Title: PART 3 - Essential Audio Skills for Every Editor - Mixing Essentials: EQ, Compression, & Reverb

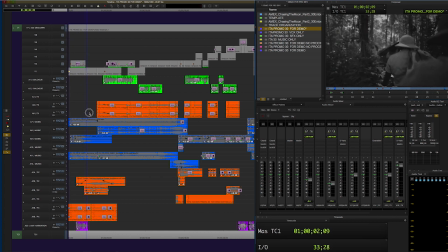(0:09)
So here's my spot for American Experience Into the Amazon. And I've got a lot of EQ and I've got a lot of compression and various reverbs happening on all of these tracks. It's a very squashed spot.
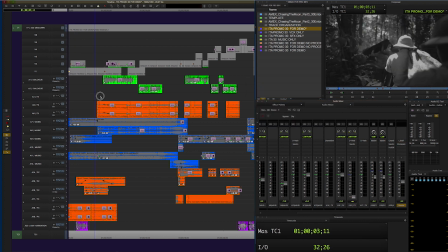(0:25)
There's a lot of design, sound design, and all of this serves the purpose of really giving every little bit of it clarity. The voices. So in this spot we have, a lot of stuff happening.
On American Experience.
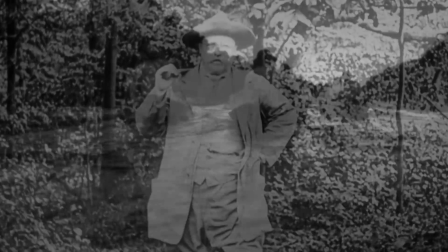(0:41) What Roosevelt wanted was to test himself against nature. This is a guy who likes physical danger.
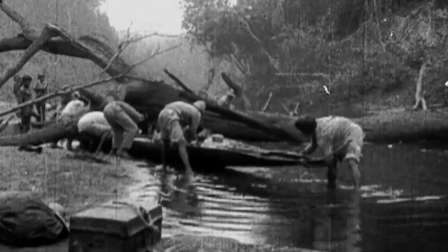(0:51) They are running out of food. They're running out of time. Roosevelt says, this is it.
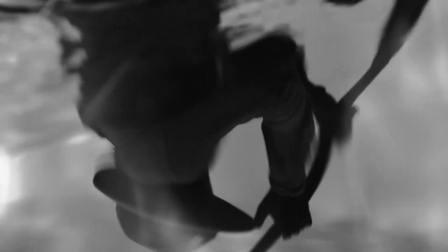(0:56) You have to leave me here. Into the Amazon on American Experience.
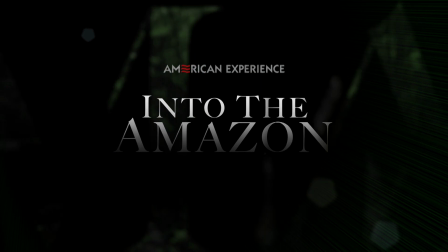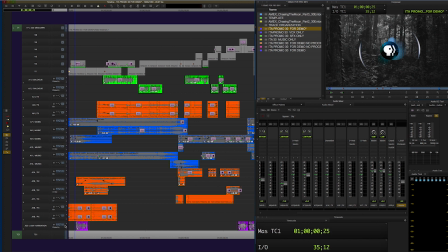(1:07)
To get those voices to kind of sit up above the mix, I run a kind of standard compression and EQ scheme. I always kind of pretty much shelf out with some kind of EQ. I use the channel strip pretty much all the time these days, but I used to use the 7-band EQ on the Avid because that was a nice one as well.
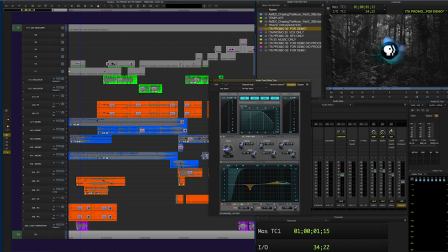(1:26)
But so you could use that. And I usually shelf out the very low end, just in case if it's a field recording of any sort, if it's interview tracks that came from somewhere where, there was rumble in the background and they didn't notice it,
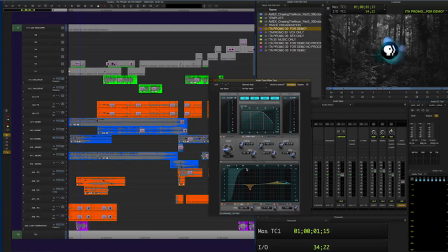(1:41)
or some low-level noise. I always pretty much just shelf out that part of the voice. And then I usually use some negative gain reduction in the frequencies where the voice is the most muddy, kind of in this low mid-range.
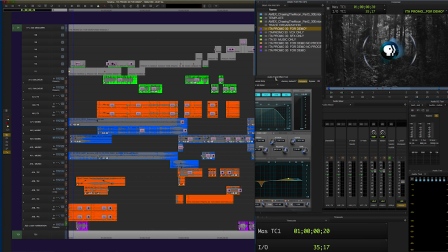(1:55)
So for my voiceover talent, and the way I find the muddiness is I generally use the technique from music recording where you adjust the gain upwards, okay, and then sweep it.
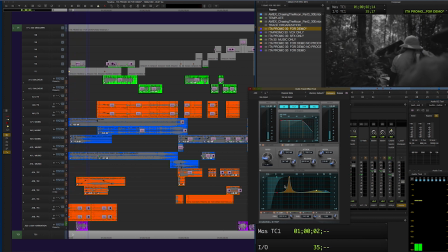(2:09) On American Experience.
So you sweep the frequency back and forth.
On American Experience.
It's useful to do this if you have a sustained amount of the material.
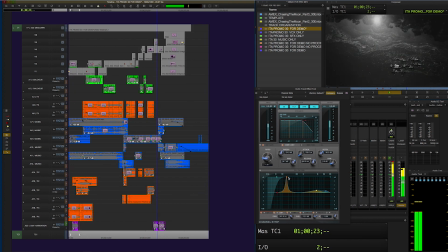(2:21) Into the Amazon on American Experience.
What I ended up with was around 222 as the frequency that was the most kind of nasally and indistinct.
On American Experience.
Thinking that's basically going to kind of muddy up her voice.
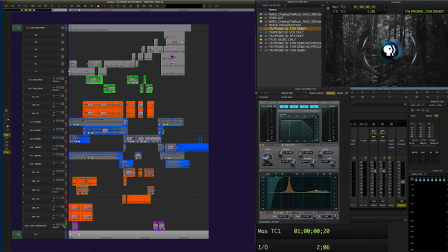(2:37)
There's all this other low end happening in the sound design.
On American Experience.
So pulling that out gives it a lot more clarity.
On American Experience.
See? So I generally pull out a little of that,
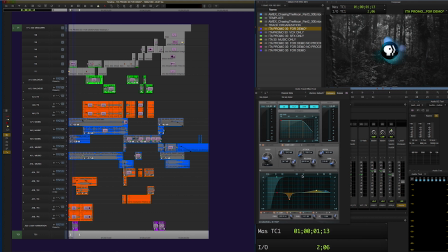(2:54)
and then the places where the voice has the most clarity, anywhere between 800 all the way up to 8,000. Generally in here, around the 5K range, I do some boost. So right on this one, I'm doing 4, but it's in the general vicinity. So I do some boost in here.
On American Experience.
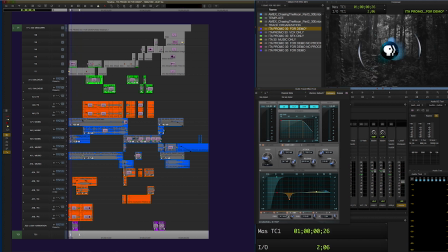(3:13)
Sharpens it up, and that basically just gives me a baseline, and then, maybe some ultra high, like in here we've got some 12. That gives me a little bit more definition in the voice. And then I run a small amount of compression on this channel strip.
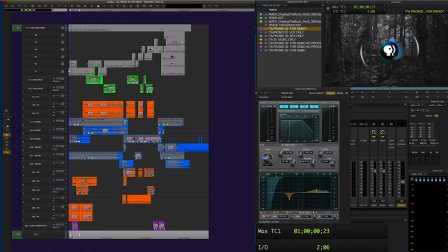(3:27)
I set it with a bit of a knee. And a knee is basically, for video people, think of it as like an ease in, ease out. So this -24 is when this compressor is going to kick in.
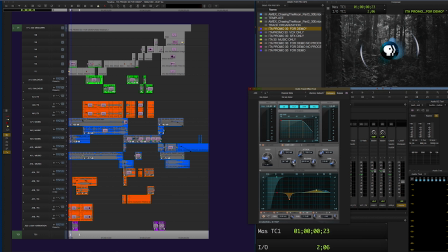(3:40)
So that's the threshold of this compression. And so if my knee is set to full hard, it's going to kick in very rapidly. When it kicks in, it's going to reduce the gain of this signal, the voice, by 2 to 1.
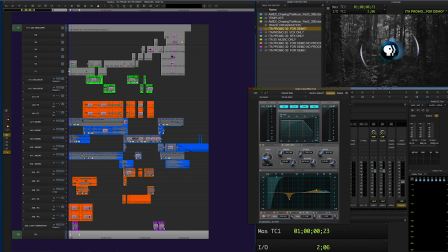(3:55)
So you're gonna really hear it kick in. So a knee basically is the same thing kind of as an ease in, ease out. As it approaches the threshold point, -24, it's going to start compressing. So you're not going to hear the attack of the compressor as much. And so you basically won't perceive the compression.
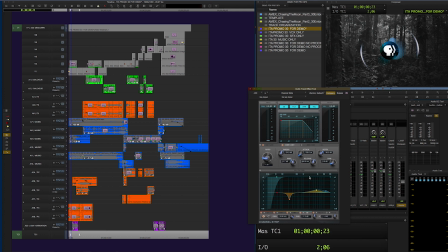(4:14)
It'll feel like it's more part of the voice.